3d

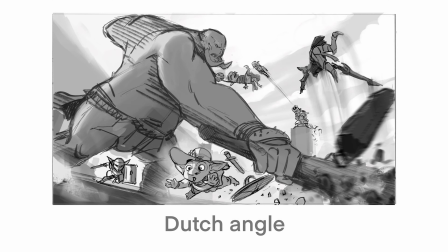(12:24)
And then we have this is another example of a Dutch, I would say a wide Dutch angle. Again, we just got that diagonal going in the framing, it just kind of off center.
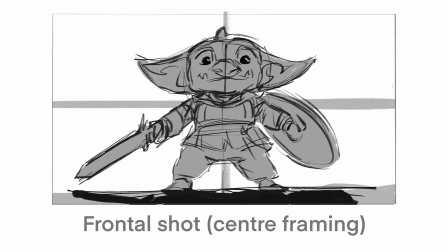(12:34)
Then we have a frontal shot, which is basically like the camera is dead down the line,
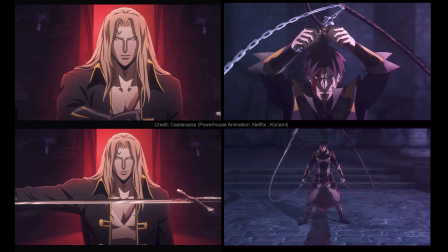(12:40)
straight smack down the line, looking down the center of the character, symmetrical, center framing within the frame. That's your frontal shot. And I think of these as like the profile shot. They can be used very effectively for moments of stillness, moments of iconographical framing, like a real symbolic moment.
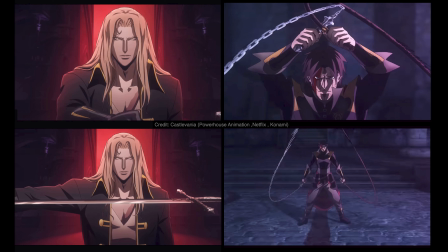(12:58)
I think that's what works so well with frontal and profile views, is that they reduce the character to an icon, like a silhouetted icon, and can be very powerful.
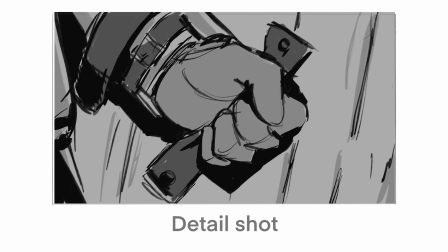(13:09)
Detail shots are essentially close-ups of part of what's going on in the action, typically a part of a character or a part of a detail of a character's costume. In this case, it's the hand holding the strap of the shield firmly, and you would see the tension in the hand, you'd see the strap tense.
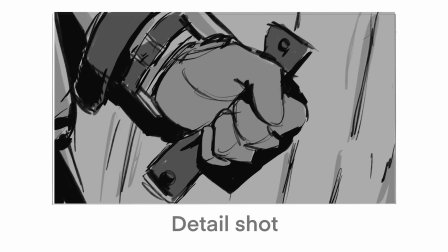(13:25)
Or it could be like the visor being brought down, or it could be the sword being clenched, or it could be a glimmer of light on the blade of the sword, something like that,
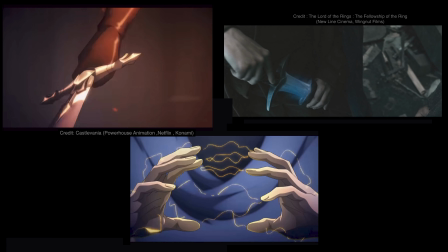(13:33)
right? It's just a little punch in on something for a detail.
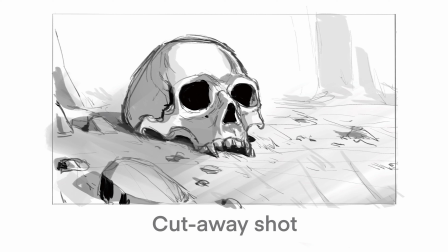(13:38)
Cutaway shot then is a shot of something not directly related to the action that's happening. If we're having a fight in the environment, and like that's the emphasis, right? And let's say, I'll give you an example. Let's say one of the characters just got smacked, or is just about to get smacked by the ogre or something, right?
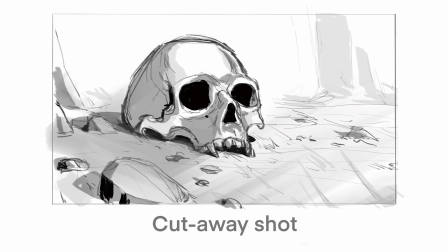(13:55)
Instead of showing that play out explicitly, what you could do is you just cut away to somewhere in the environment, like a pillar or a piece of woodland, or in this case, a skull on the floor nearby. And nothing's happening in the shot, right? It's just a static cutaway to a skull, which is unrelated.
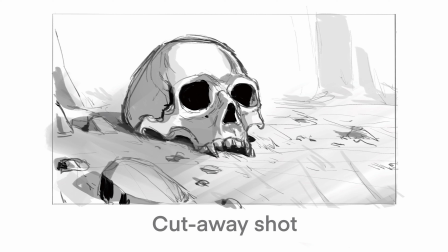(14:10)
And then into shot, bang, comes the character, right? Skids into shot or crushes the skull or something like that.
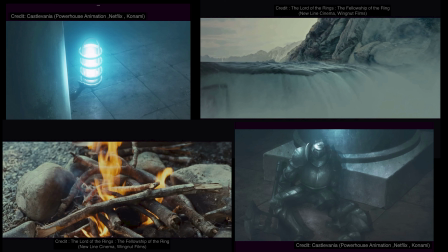(14:16)
So what it allows you to do is it allows you to take a breather from the action. It allows you to kind of get yourself out of trouble if you're in trouble. They're really great for this, right? So I guarantee this will happen at least once or twice when you're working your way through this course, is you'll get trapped in your staging.
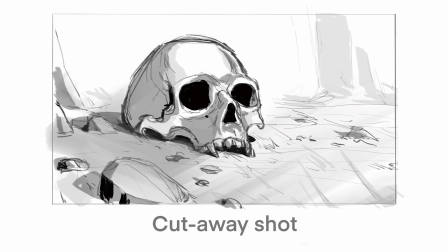(14:34)
Like you've got yourself into a way like, oh, I know this stuff's working great here. And then you think, oh God, I don't know what to do next, right? I don't know how to finish this off clearly. And then you are stuck, right? just cut to something, cut to a cutaway, and you can just reset then.
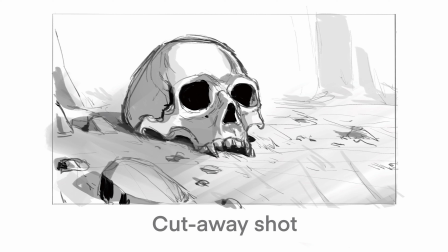(14:50)
Everything, once you cut away, everything else that's going off camera is completely resetting itself.
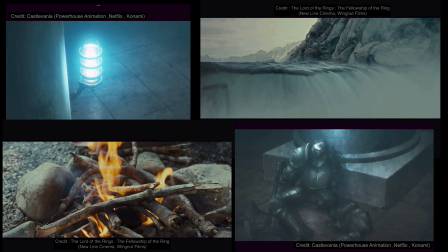(14:55)
And now you've got an easy out, basically. But you, like I said, you can connect these cutaways back to the action, like by having someone enter the frame or something.
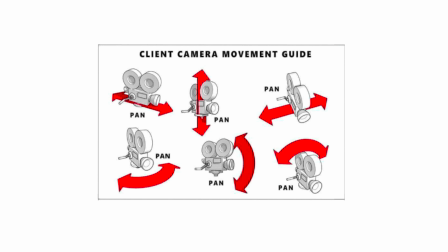(15:05)
Now let's take a look at common camera motions. There's pretty much just one, and that's pan. However the camera moves, it's just a pan. Sorry, I couldn't help myself. This is a bit of a camera meme, a bit of fun. Yeah, you'll often find that everything will be referred to as a pan. This can, of course,
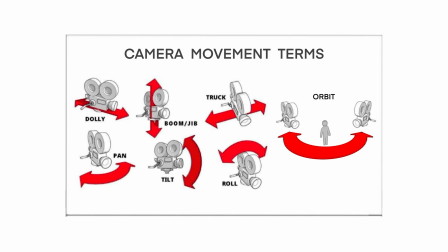(15:23)
lead to an enormous amount of confusion when a more correct type of terminology is more like this range that we've got here. Now, what we're talking about is how to describe a very specific motion of the camera. Now, the reality is that more elaborate camera moves are a combination of any number of these things,
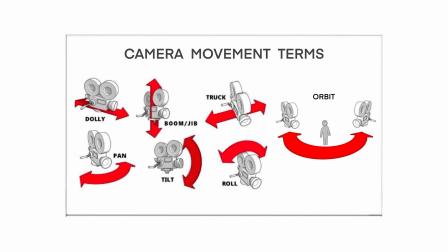(15:40)
but these are the terms that directly correlate to the specific motions of a camera. So the first we have is a dolly, which means that the camera is moving forward or backwards in a straight line. A boom or a jib is where the camera will move upwards or downwards in vertical space, so vertically.
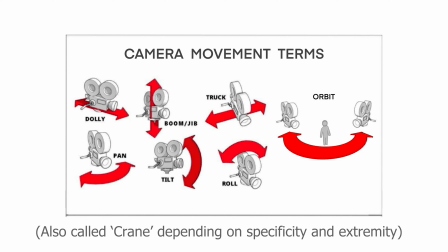(15:58)
All of these terms originally come from the types of apparatus, or most of them anyway, the type of apparatus that would actually be used physically on them in live action filming. So like a boom jib is like an arm. Because we're working in a digital space here, we're much freer about the way we can do all this stuff.
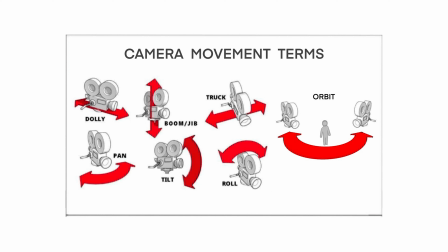(16:16)
And since the advent of Handycam and Steadicam, especially in live action, a lot of this stuff can be combined in ways that it never could before. It was quite a revolutionary camera, the Steadicam, when it came along. So anyway, right, we've got boom and jib, which is up and down.
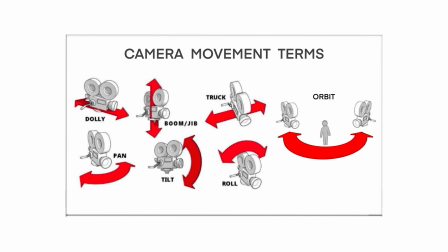(16:30)
Then we've got truck, which indicates a horizontal left to right motion of the camera. Then we have a pan, which is a rotation on the left to right. So if you imagine turning your head to look from left to right or right to left, that's what a pan is.
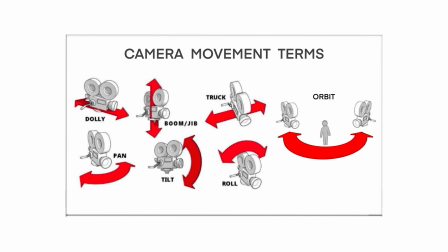(16:47)
A tilt is a vertical pan. So it's, again, with your head, look up and then look down, look up and look down. That's a tilt. A roll is where the camera will roll on its axis to get you that Dutch framing that we've talked about.
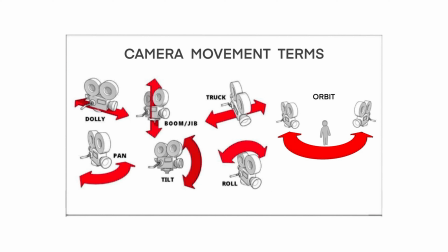(17:02)
And then you have an orbit, which is where the camera will be focused on kind of one place, but the camera will orbit around it, like the way that the moon orbits the Earth. Okay, so let's take a look at how these translate into 3D, because it's much, much clearer once you actually just see what they look like in 3 dimensions.
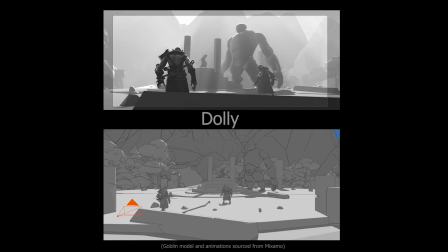(17:20)
Dolly. So a dolly, as mentioned, is where the camera pushes forwards and backwards through the environment.
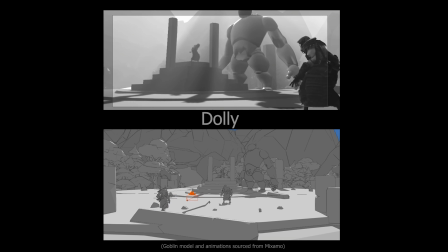(17:25)
On all of these, on the bottom, we have the staging view. So we're outside of the camera, and at the top, we have the through camera view.
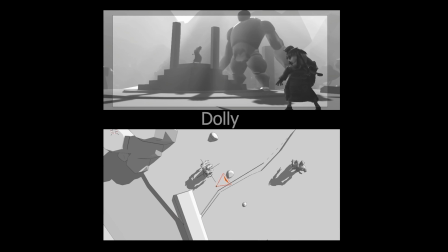(17:32)
So you can see exactly how those two things correlate. So you can see it kind of pushing right through the middle.
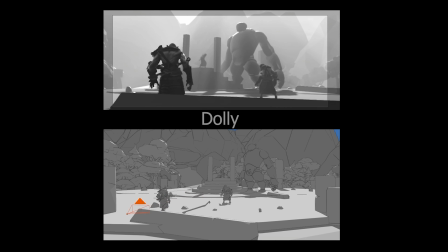(17:37)
This is great for like if you're on center framings and you'd want to do that push in, push in, push in on the center framing.
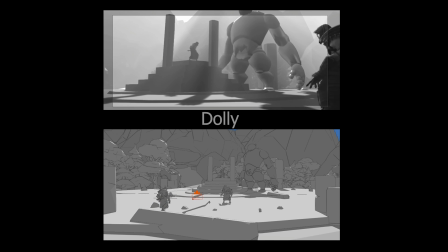(17:42)
It's great stuff. You tend to get a lot of parallax in doing this from the objects that are around in it.
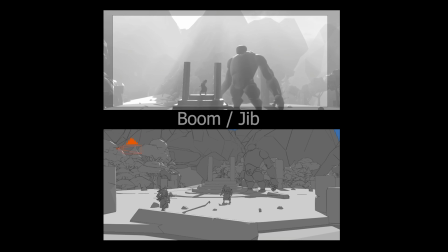(17:49)
Boom jib. This is where the camera will go upwards, downwards, vertically in space.
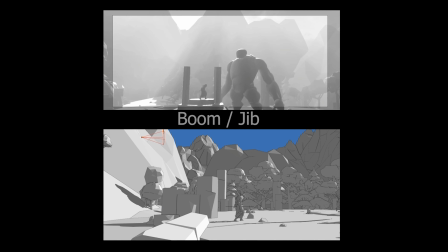(17:56)
Great for kind of booming up and taking in an environment or revealing something over a horizon, something like that, you know.
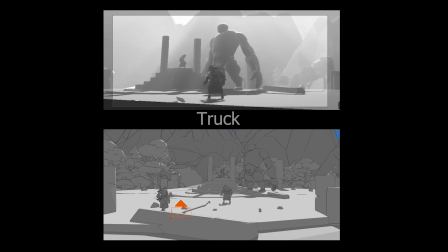(18:05)
The truck is a horizontal motion. So from left to right, you know, correlating to the angle we're looking at it right now.
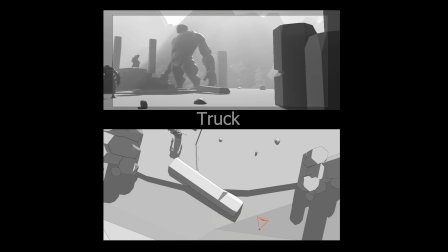(18:15)
You can see from the top view, it's just going side to side. Again, you get a lot of parallax in here because the camera is translating a lot through the environment.
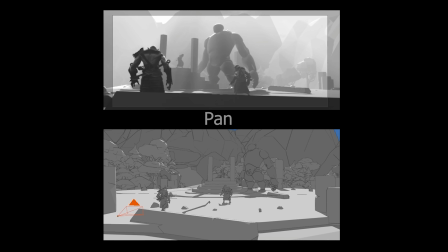(18:24)
Pan, as discussed, is basically like turning your head left and right.
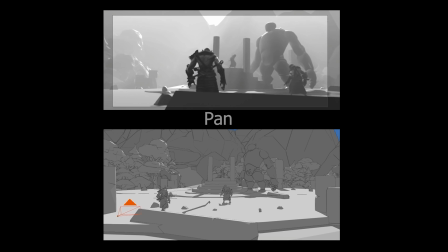(18:29)
So we go right here and then we go all the way back to the left. You'll see from the top down view, that's all it's doing, is not moving.
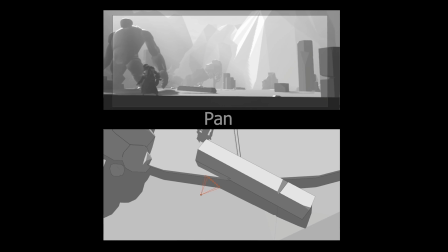(18:35)
You don't get any parallaxing at all happening in the image doing this. We have a variation on the pan called a whip pan,
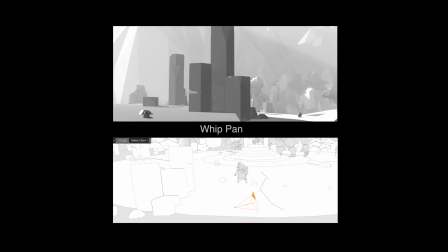(18:44)
which is when you perform the rotation really quickly to get from point A to point B. So you can close great distances very,
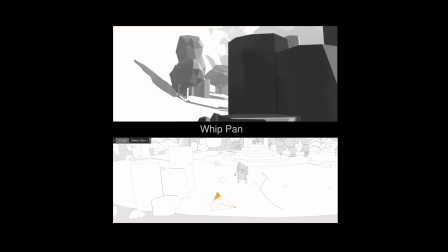(18:52)
very quickly. So if you look at this version here, you'll see that it's the same principle. It's a pan, it's a rotation, but it's just really fast.
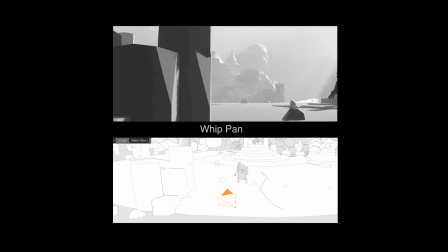(18:59)
So what this gets you is a lot of energy between the starting point and the end point. You can do a whip pan and you'll close that distance instantly.
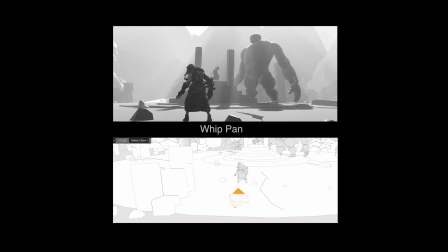(19:06)
It adds a lot of punch and can be very dynamic. Tilt is a vertical pan.
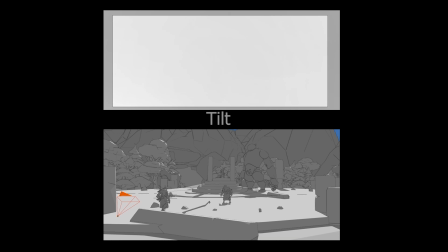(19:11)
So you're standing there, you're looking up and you're looking down.
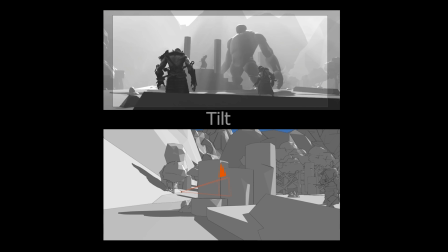(19:15)
You're only tilting your head up and down, as you can see here, up, then down, same thing.
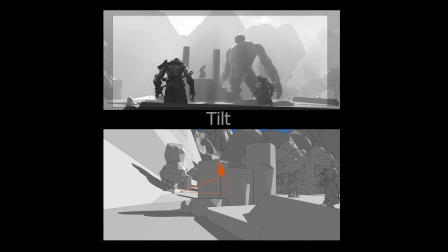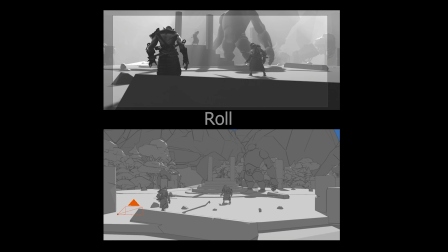(19:28)
Roll is where we rotate the camera from our point of view. That's kind of the way I think of it.
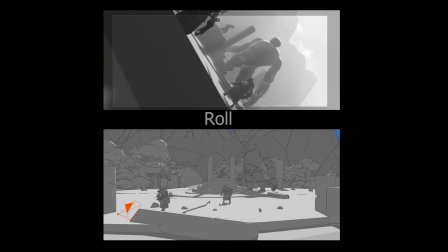(19:35)
That's the effect that gets, and all that's happening there is you're rotating on a particular axis there.
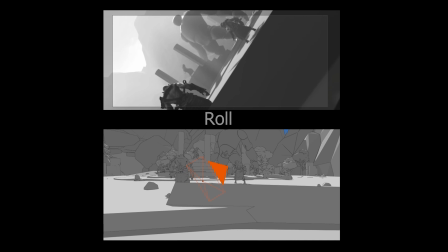(19:41)
Orbit is where the camera
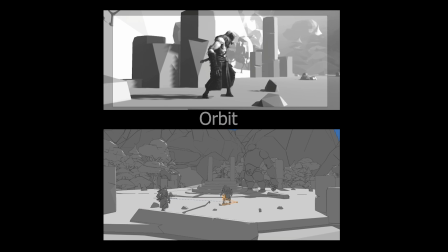(19:47)
is orbiting around the a focal point, basically, right?
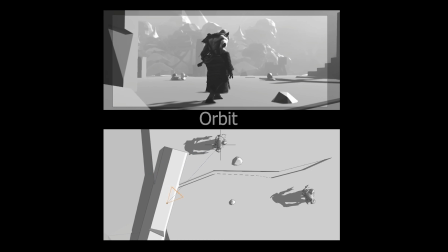(19:51)
So in this case, the focal point is the character, and as you can see from the top-down view, the camera is just orbiting around. So as we talked about, all of those different types of camera motions can be combined into various other types of camera motions. A tracking shot is where the camera is following a specific focal interest through the environment. So let's say a character running through an environment. This is a Steadicam version. So I'll play this now.
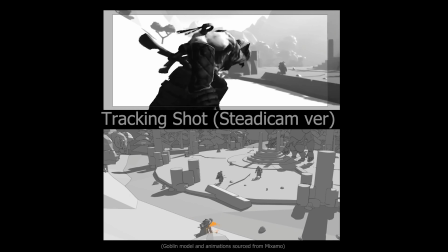(20:16)
And what we've got is we're tracking this character along, and you can see the camera's doing all sorts at the bottom, right?
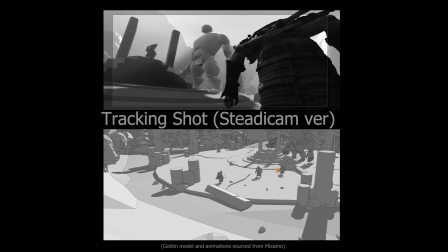(20:21)
It's moving all the way around the place. It's going down, it's going up, it's turning around and everything, just following him.
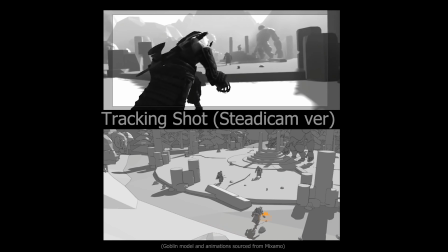(20:26)
And you can see though that the motion is quite smooth and stable. This is sort of typical of what a Steadicam version of this would be.